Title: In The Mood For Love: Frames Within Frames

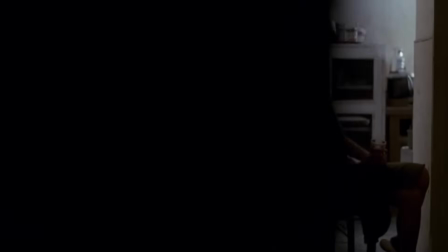(0:25)
When I write these film analyses, I usually start by watching the film with a notepad and writing down all the things I think are interesting.
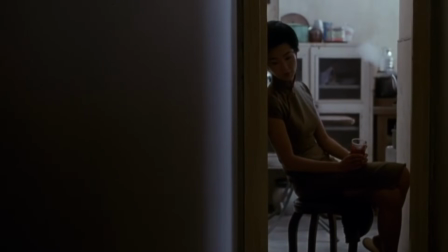(0:33)
When I started watching Wong Kar Wai's In the Mood for Love,
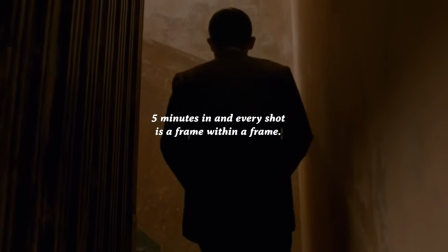(0:36)
the first thing I wrote was, Five minutes in, and every shot is a frame within a frame.
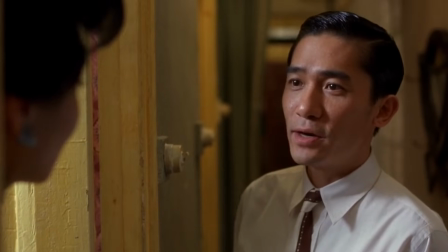(0:44)
Meaning that every single shot feature characters not only framed by the rectangle of the film itself,
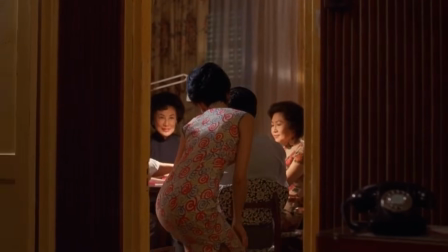(0:50)
but by smaller internal shapes as well. And this is a visual technique that filmmakers have used for decades.
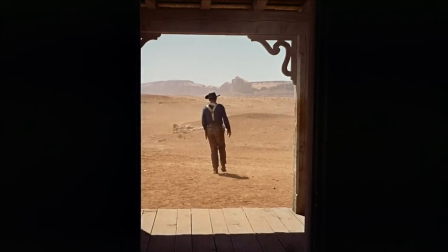(0:57)
My favorite example is the great last shot in John Ford's masterpiece, The Searchers.
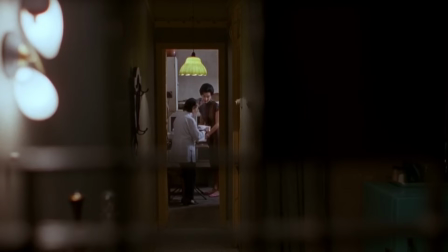(1:03)
But seldom is it used so ubiquitously.
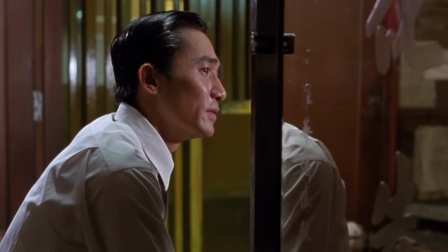(1:06)
As the film went on, I had to cross out five from my little note and change it to six, seven, nine.
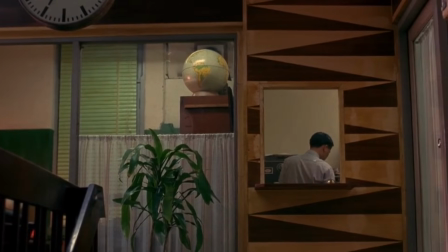(1:13)
It wasn't until minute 12 that I saw the first shot without some foreground obstruction.
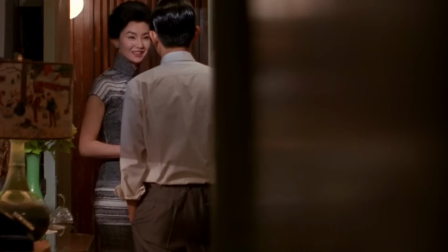(1:18)
This shot, which crucially doesn't feature either of the two main characters. But wait, I'm getting ahead of myself.
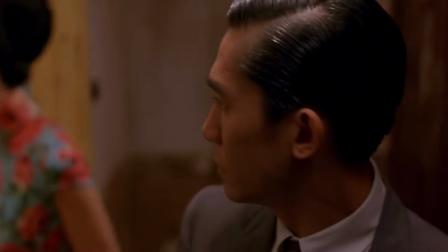(1:24)
In the Mood for Love is the story of two married couples who happen to rent rooms in the adjacent homes of older couples in 1960s Hong Kong.
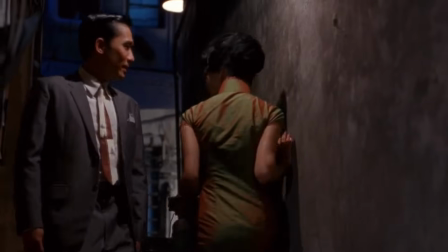(1:33)
The film focuses on the husband of one couple, Mr. Chow, and the wife of the other, Mrs. Chan,
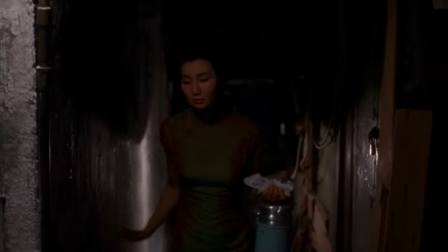(1:39)
as they both gradually discover that their spouses are cheating on them with each other,
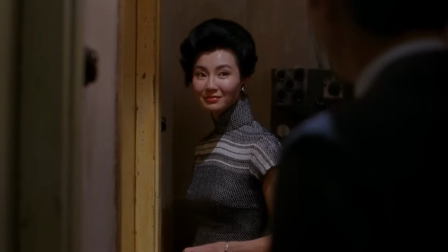(1:44)
and then how those two innocent victims of infidelity come together to deal with the pain of that.
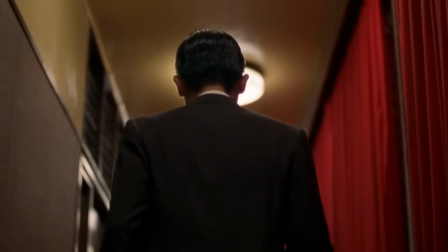(1:49)
The film manages to be unsentimental with its subject matter, while couching the events in sumptuous, painterly cinematography.
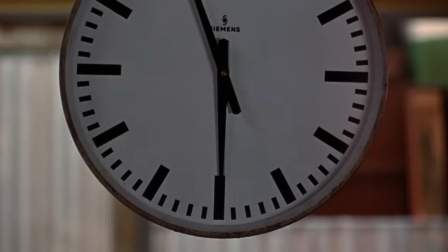(1:57)
The narrative skips and jumps forward through time at an erratic speed, as one might recall the story in memory,
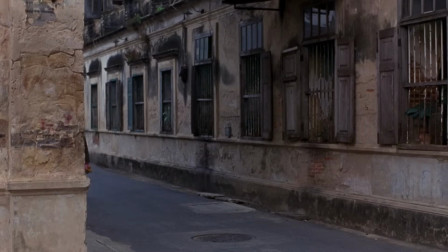(2:04)
and the viewer is often left initially confused as to how much time has passed between scenes. This prompts a strong engagement with the film, a need to pay attention. But it also reflects how the film was made.
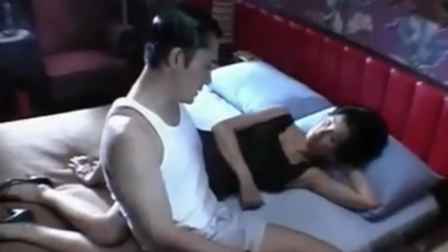(2:17)
There was little more than an outline when Wong Kar Wai and his crew began filming, a process that took a long 15 months,
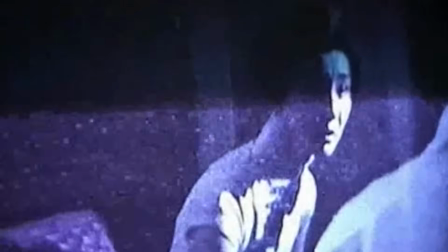(2:24)
in which the script and the individual scenes were written on the fly by the director and the actors together.
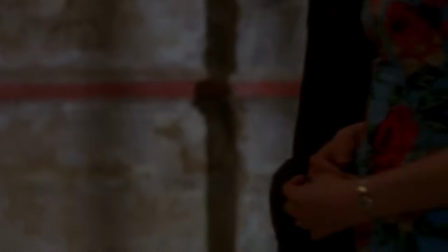(2:31)
Which is surprising, because watching the film, you can't help but feel that you're in the hands of somebody in complete control.
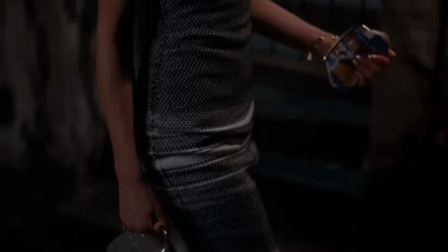(2:39)
Visually and emotionally, In the Mood for Love is fully consistent.
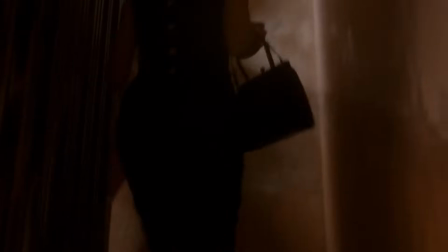(2:43)
The film is so self-contained that it only features a handful of locations, each filmed from the same angle,
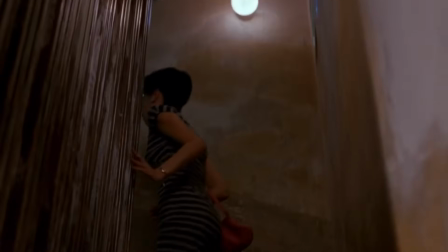(2:50)
so that you experience a kind of circular effect of returning again and again to the same things.
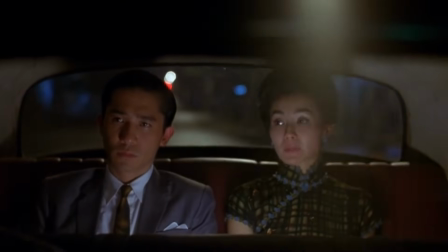(2:57)
This technique, far from feeling sluggish or repetitive,
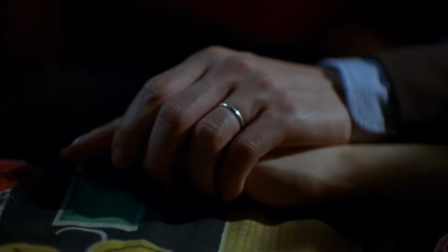(3:01)
instead isolates against fixed backgrounds the things that actually are changing in the film, the inner lives of the two leads.
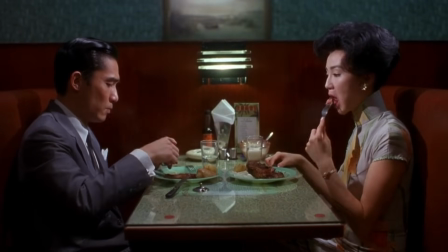(3:09)
For the most part, these inner lives are explored wordlessly. The real action of this movie is in postures, glances, and touches.
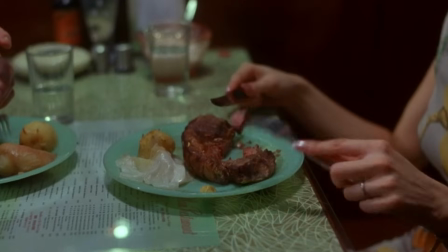(3:17)
And by restricting the language,
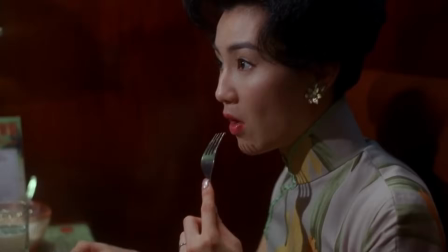(3:19)
Wang Kar-Wai echoes the restriction of action that plagues Mr. Chow and Mrs. Chan in 1960s Hong Kong,
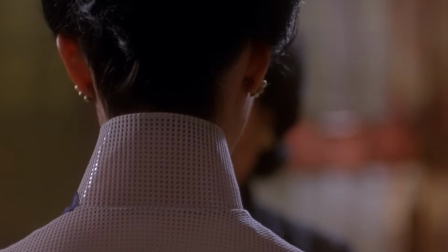(3:27)
where they are under constant threat of gossip, a kind of surveillance from their landlords and the community at large.
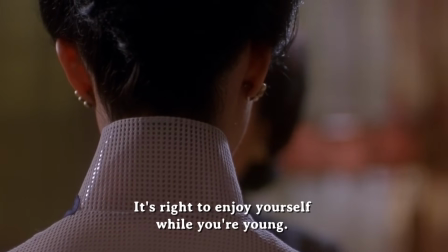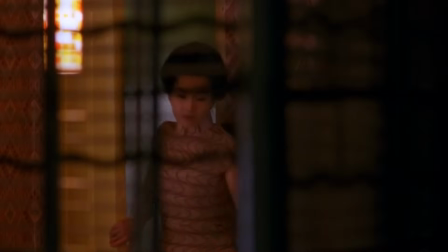(3:40)
This is one reason why everything is doubly framed.
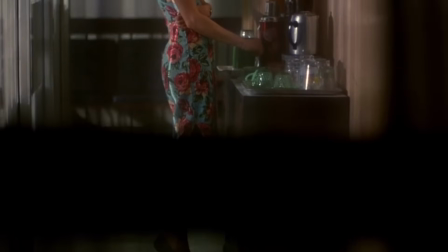(3:43)
By placing objects in the foreground, the director enhances the feeling that the characters have of being observed,
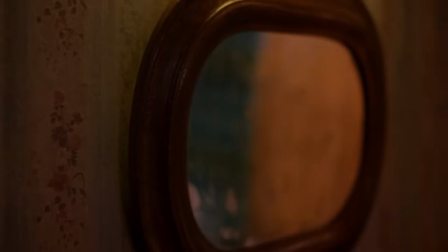(3:49)
not to mention our own feelings of being observers. Observed and observing, seen and being seen, what we desire from others,
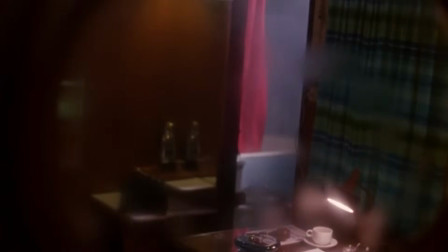(3:58)
what others desire from us, these are major themes of In the Mood for Love.
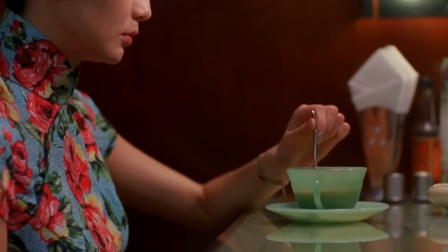(4:02)
I think the most extraordinary element of this film is what's introduced just
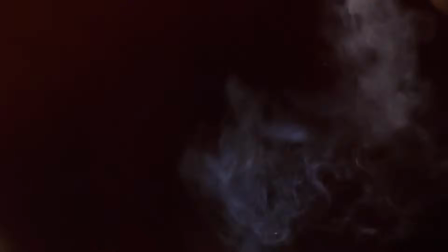(4:07)
after the two main characters admit to each other that their spouses are cheating.
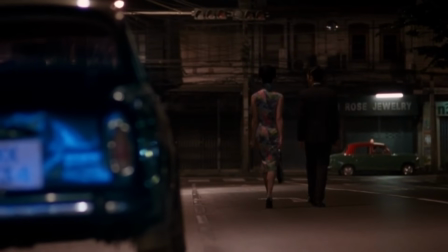(4:12)
Instead of confronting the situation head-on, their primary goal becomes to understand exactly how it happened.
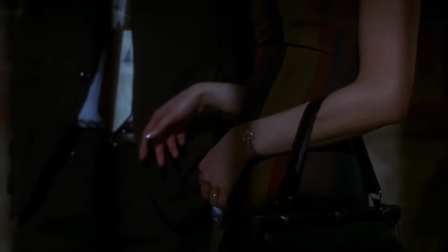(4:21)
So we get this incredible scene where they reenact the seduction of their spouses,
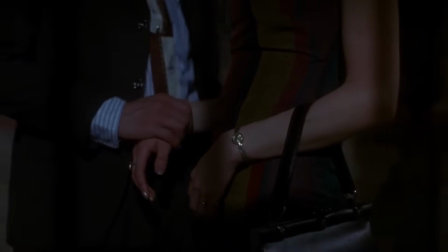(4:26)
in which each attempt to embody the spouse of the other while being coached
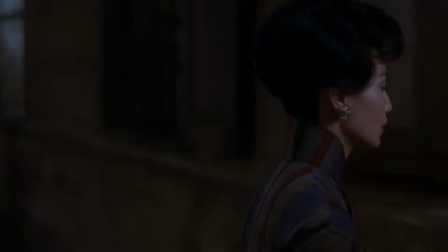(4:31)
by the other on what they think the spouse really would or wouldn't do.
My wife won't be like that.
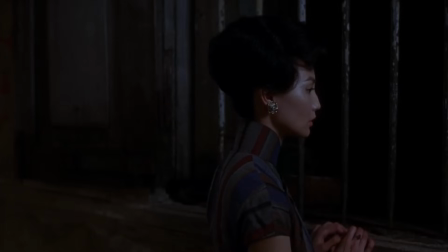(4:37)
This makes for a really complex but also kind of perverse interplay.
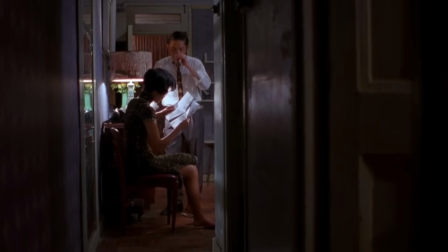(4:42)
Though the film aggressively focuses on only Mr. Chow and Mrs. Chan, to the point of never even showing the faces of their spouses,
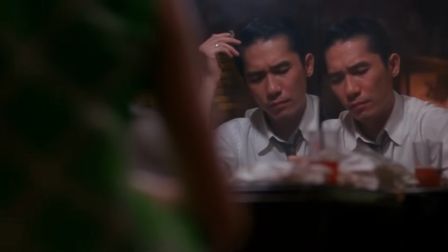(4:50)
we're always aware that four people, not two, are involved here.
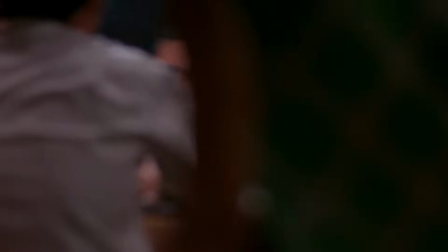(4:54)
But it's not four real people, it's two people and two phantoms.
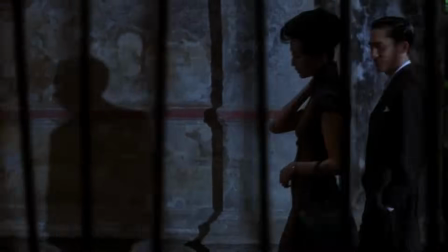(5:00)
Think of what's being asked of Chow and Chan in the seduction scene, In the guise of understanding what happened, each victim attempts to seduce their own spouse in the form of the other's spouse,
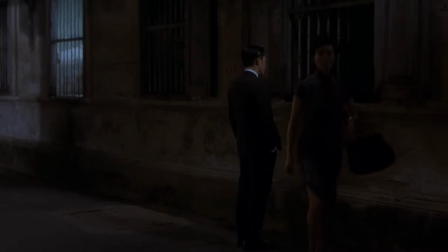(5:14)
a task that has to be doomed from the start because the fact of the affair itself means that neither Chao nor Chan can any longer elicit that kind of desire that they're trying to recreate.
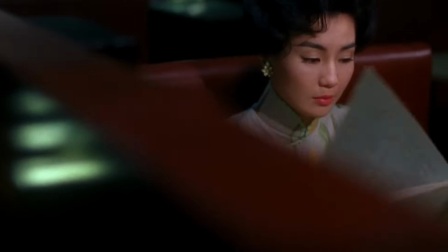(5:26)
You could describe this course of action as masochistic,
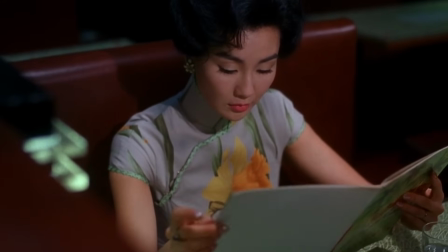(5:29)
and Wong Kar Wai lets us feel this by not making it obvious when Mr. Chow or Mrs. Chan are being themselves or being each other's spouses.
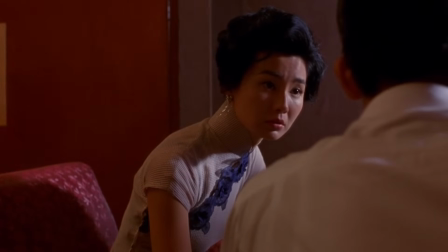(5:38)
Often we're a minute into the scene interpreting it one way before the reality, or perhaps the unreality of the moment, hits us like a gut punch.
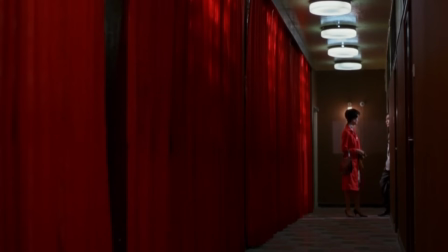(5:51)
But because each player is constantly coaching the other,
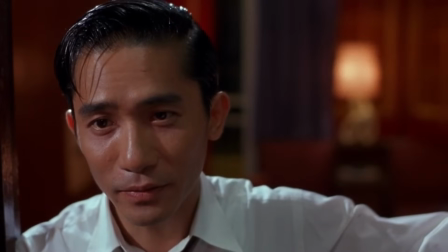(5:55)
they're able to construct a fantasy in which they control their own betrayal.
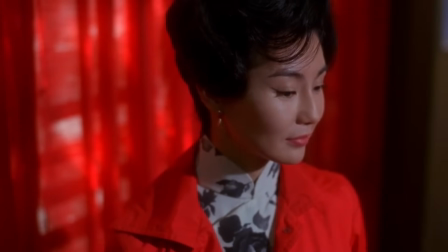(6:02)
And by never consummating their own budding love for each other,
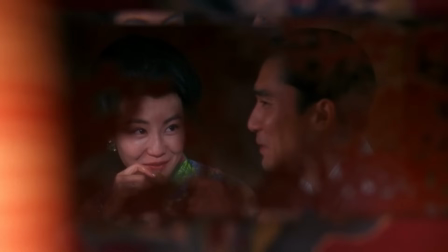(6:06)
Mr. Chow and Mrs. Chan can infinitely delay the moment in which they have to see things as they really are. They can stay in their fantasy.
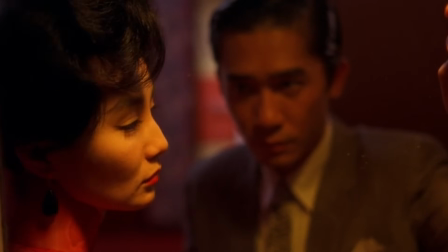(6:15)
It's a tragic and twisted state of affairs, and Wong Kar Wai has said that if Tony Leung and Maggie Cheung weren't such beautiful actors,
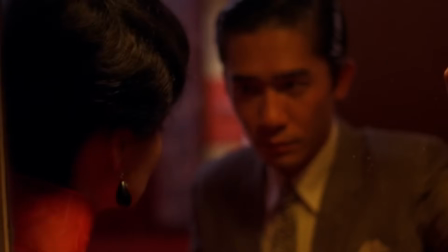(6:23)
the darkness at the center of their characters and their fantasy would be obvious.
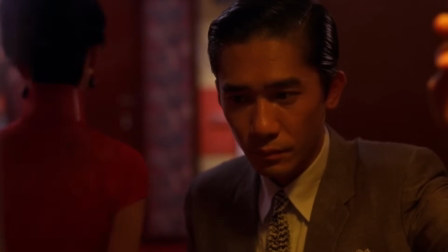(6:28)
Of course, they can't keep it up forever, and in the scene where Mr. Chow finally admits his love for Mrs. Chan,
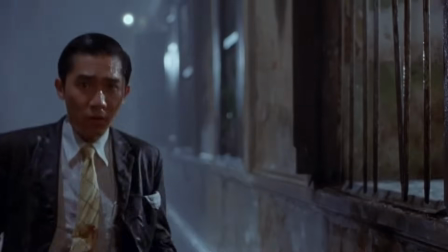(6:36)
most of the fantasy comes crumbling down.
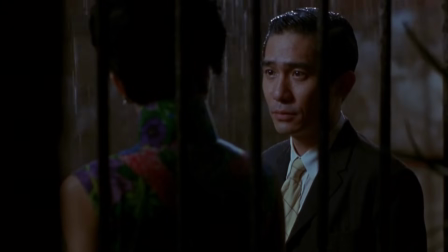(6:38)
As he says, they are like their spouses, which means that the thing they've been refusing to see,
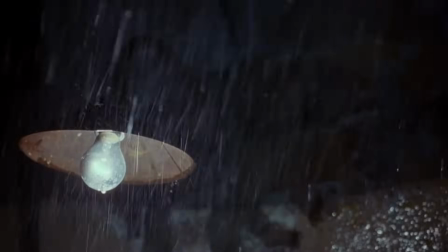(6:45)
their own lack, that they've ceased to be an object of love for their loved one, rushes into consciousness like a wave.
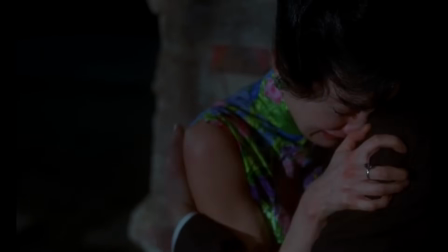(6:54)
And yet still, they don't act on it. They can only let the brutal truth in so much.
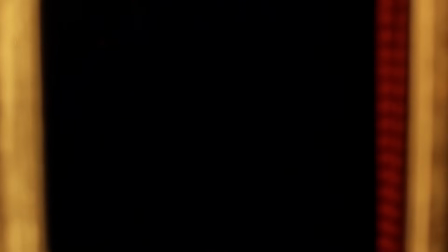(6:59)
In order to survive, in order to move forward, Mr. Chow and Mrs. Chan doom themselves to missed connections.
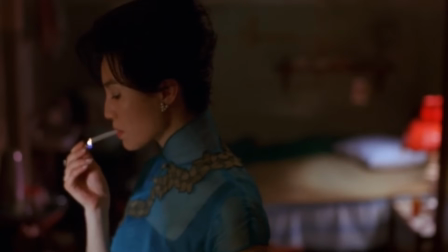(7:07)
This is why, at the end, the film jumps forward to see them just missing each other twice. just missing each other.
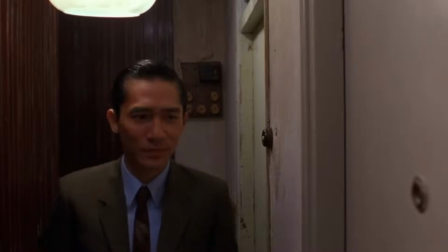(7:14)
The mere possibility of a connection, not the connection itself, is what sustains them now.
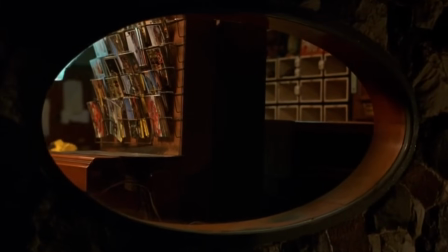(7:20)
Everybody lives within fantasy, within frames. Sometimes the frames are made by us, sometimes they're made by others.
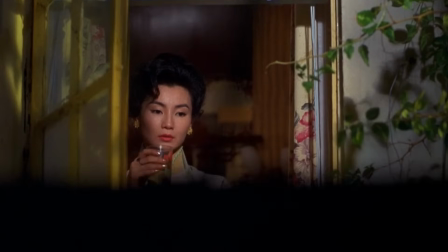(7:28)
Sometimes we need to believe that those made by us are made by others. But whatever the case, there's no way out of the frame.
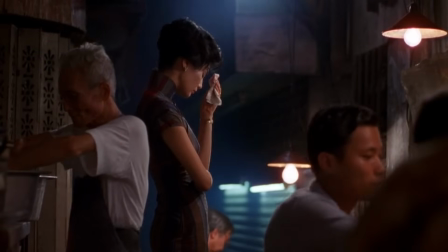(7:36)
When fantasies rupture or or crack, or break down completely, that's trauma.
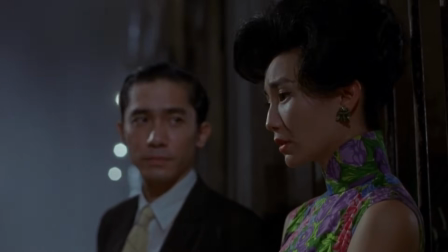(7:41)
Like living temporarily in a storm. Wong Kar Wai's In the Mood for Love is a gorgeous,
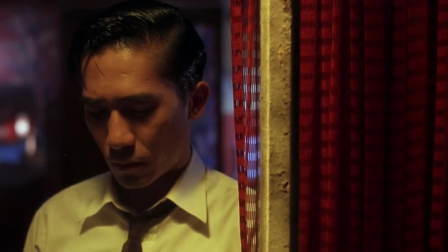(7:49)
quiet, and painful exploration of what happens when the fantasy you create for yourself is a perverse one.
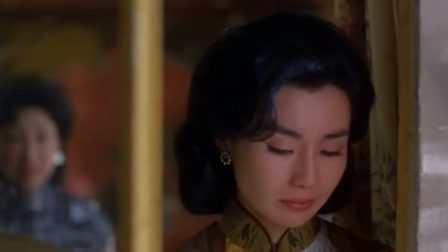(7:56)
When it only serves to keep you from confronting the pain that it was created to avoid.
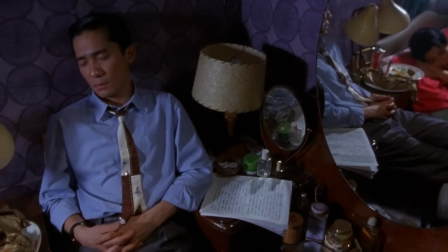(8:02)
And the reason the film is so heartbreaking is because this kind of perversity
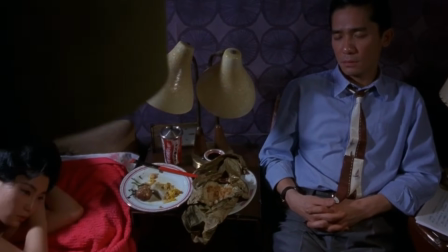(8:08)
is really quite common to all of us.